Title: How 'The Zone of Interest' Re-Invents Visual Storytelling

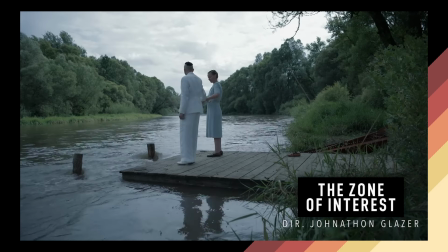[14:56]
because it's sort of that because also the score builds and the sort of the sound goes away and the scene just blends from yeah normal scene into like just hell again like just really horribleness and how about the the negative color it was like night night i don't know what it was it
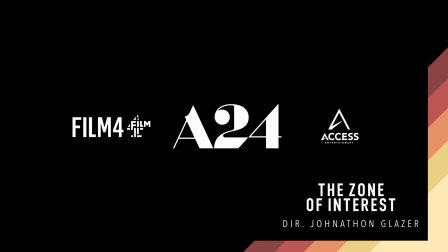[15:11]
almost looked like yeah night vision or like a um it looked like a negative film didn't it yeah it did but then at the same time
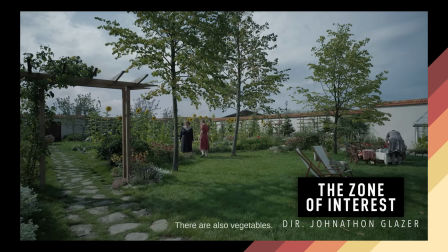[15:17]
like the sky i kind of assumed that was taking place at night and the sky was black maybe it was in the day and it was that
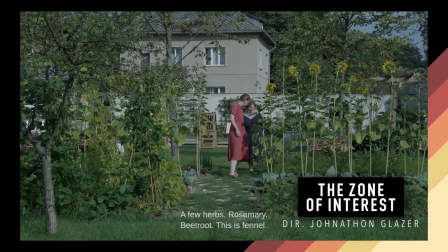[15:23]
was a bright sky that was really interesting talking about your your kind of heaven and hell theme yeah that the house they live in is is very white it's very clean it's
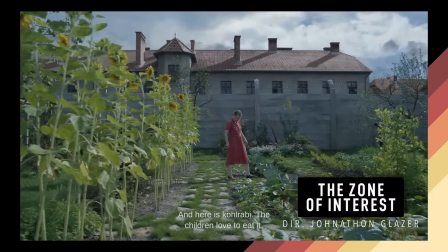[15:31]
very idyllic and the only moment of like positivity or almost levity you get in this are from these almost negative film
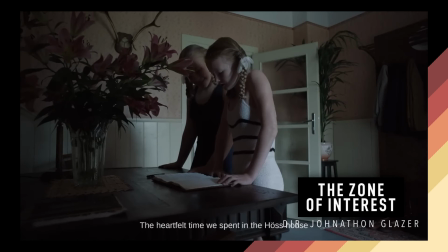[15:39]
thermo imaging scenes um from i don't know if it was one of the housemaids from the the town yeah see i
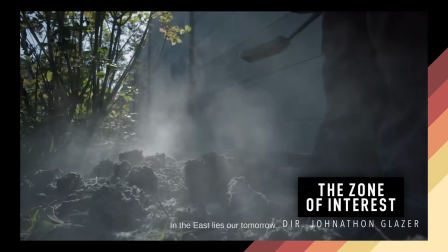[15:48]
didn't understand those bits i i feel like they've got a lot of symbolism but i never got them yes um so i i read into it as it's it's one of the
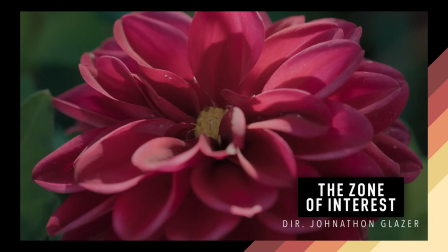[15:56]
people working at the house who is stealing food and i think there are two sequences where one she's putting them into like mud yeah along a line
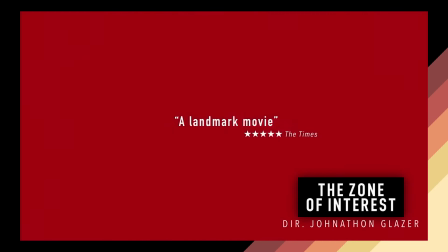[16:03]
workers would go out and and start digging trenches or something and then that's that's something that's gonna it's the tiniest bit of food but it's gonna help people survive just that bit longer give them a better chance when they go him and his son go like horse riding out like yeah
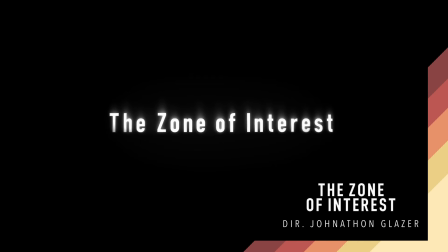[16:19]
and they do come across a pile of apples on the floor and there's also later on there's some dialogue talking about how some men were fighting over an
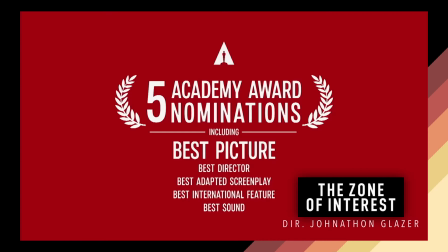[16:27]
apple oh yeah yeah yeah and um and then the second time they do that like like night vision black and white thing they're he's
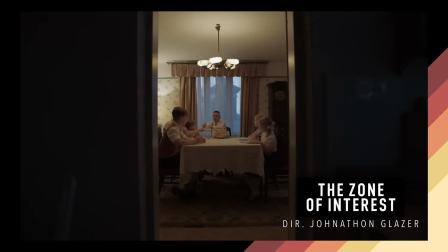[16:34]
reading the story of hansel and gretel to is children this bedtime story and it's sort of as she's leaving the trail yeah i wasn't really sure what that i
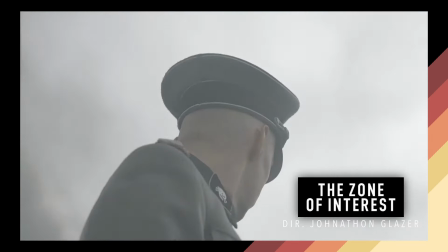[16:41]
didn't know if it was like a metaphor if it was literal or i also thought it would have like i thought it would have like a another bit i'm surprised
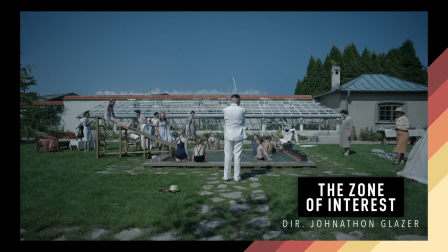[16:47]
that when when we never saw that again because you see her going into a house but is that yes the second time you
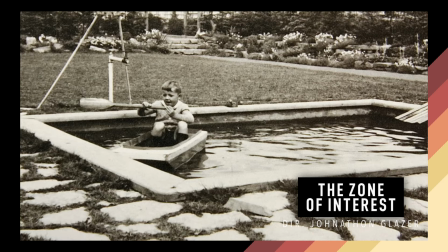[16:53]
see it yeah is is her leaving this trail um behind shovels and things and she finds a little metal tin with sheet
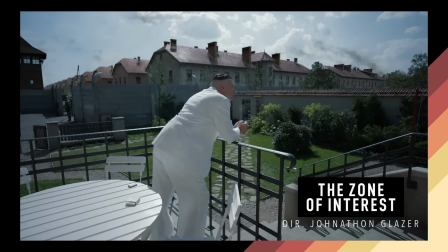[17:01]
music in yeah and she rides back all in the pitch black to her home and then she plays on the piano and then it cuts back to the hoss house yeah and like that's the only time you see anything but his family home anything but the nazis
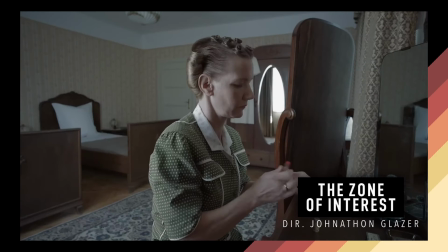[17:14]
is that like small glimmer of of hope or or humanity
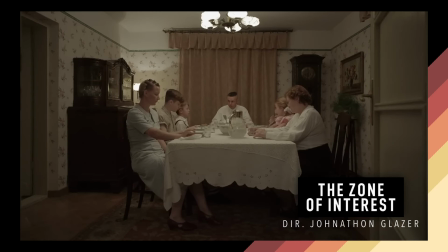[17:21]
direction and the very interesting use of of camera in this yeah
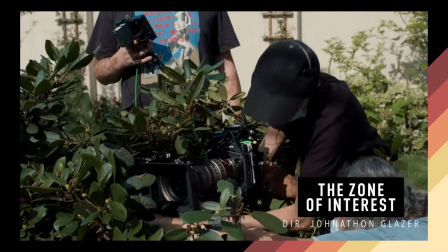[17:26]
so for those who who aren't aware the technique used for this were were multi-cam
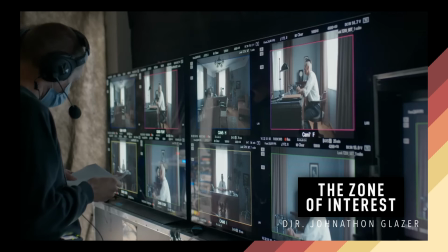[17:32]
over you watch it through and they're like long scenes played throughout they walk through the house into different rooms and it's almost like obviously there are cuts between cameras but it's one flowing movement like it's not we shoot in this room cut reset yeah there's a lot of like it's on tracks and
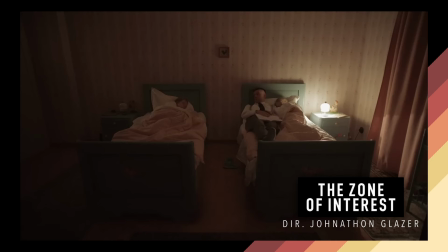[17:50]
it's yes and and it's because um i don't know if you read about this that they set up almost hidden cameras in the house set them up very wide
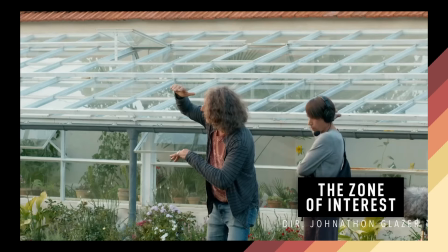[17:59]
shots let them run and cleared the house of crew so it almost has this
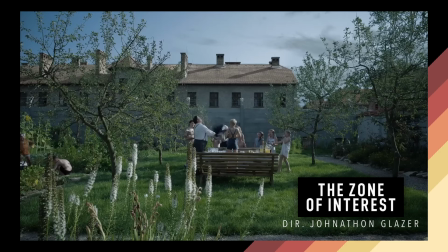[18:03]
uh improvisational yeah i heard sandra hula say when when
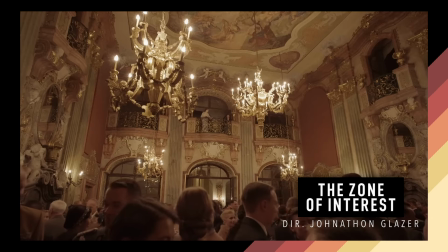[18:08]
they're filming the garden like she didn't know where the cameras were but i guess that's quite good for actors like they're just just acting no like oh you need to make sure i'm being seen from this angle and none of that
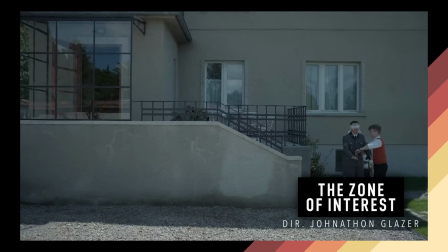[18:17]
which is what what a unique way of filming this like to get that real almost big brother
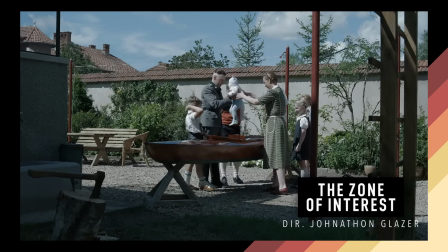[18:22]
fly on the wall it's like a yeah like a god view of it all yeah we're just watching we can't because
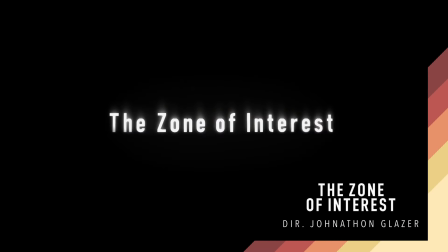[18:27]
most films we're sort of there's a main character where we as the audience are
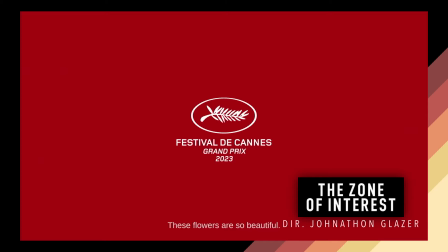[18:32]
supposed to put ourselves in them yeah they're like an audience surrogate or they're even if they're different to us we're supposed to relate to them we're supposed to live
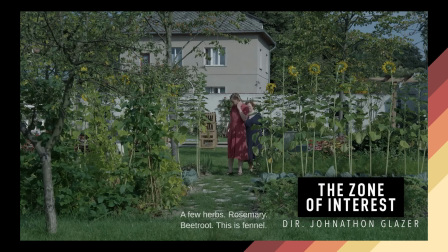[18:39]
their life through them um this isn't like that at all this is a wide shot we're just watching we're not supposed to relate to
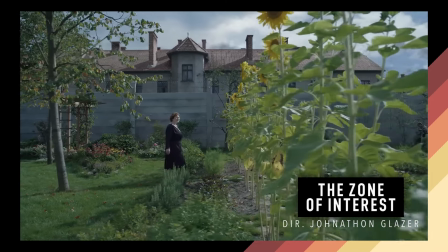[18:46]
we're not supposed to think as if we are hedwig or or rudolph hars like we are just
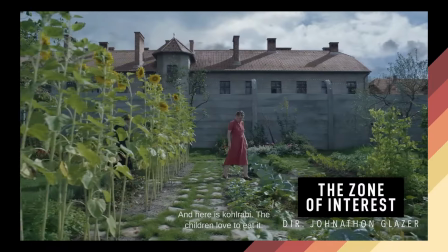[18:51]
watching them it has it's it reminded me of um have you seen
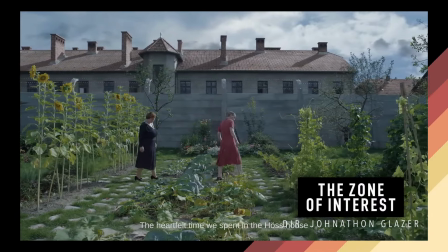[18:56]
red rocket yes so big controversy around red rocket is he
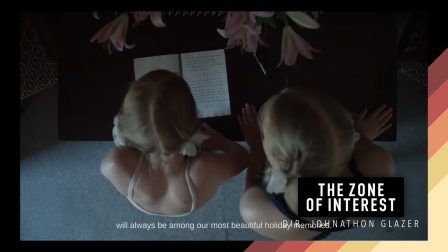[19:00]
is presented in a way it's like neo-realism um he goes on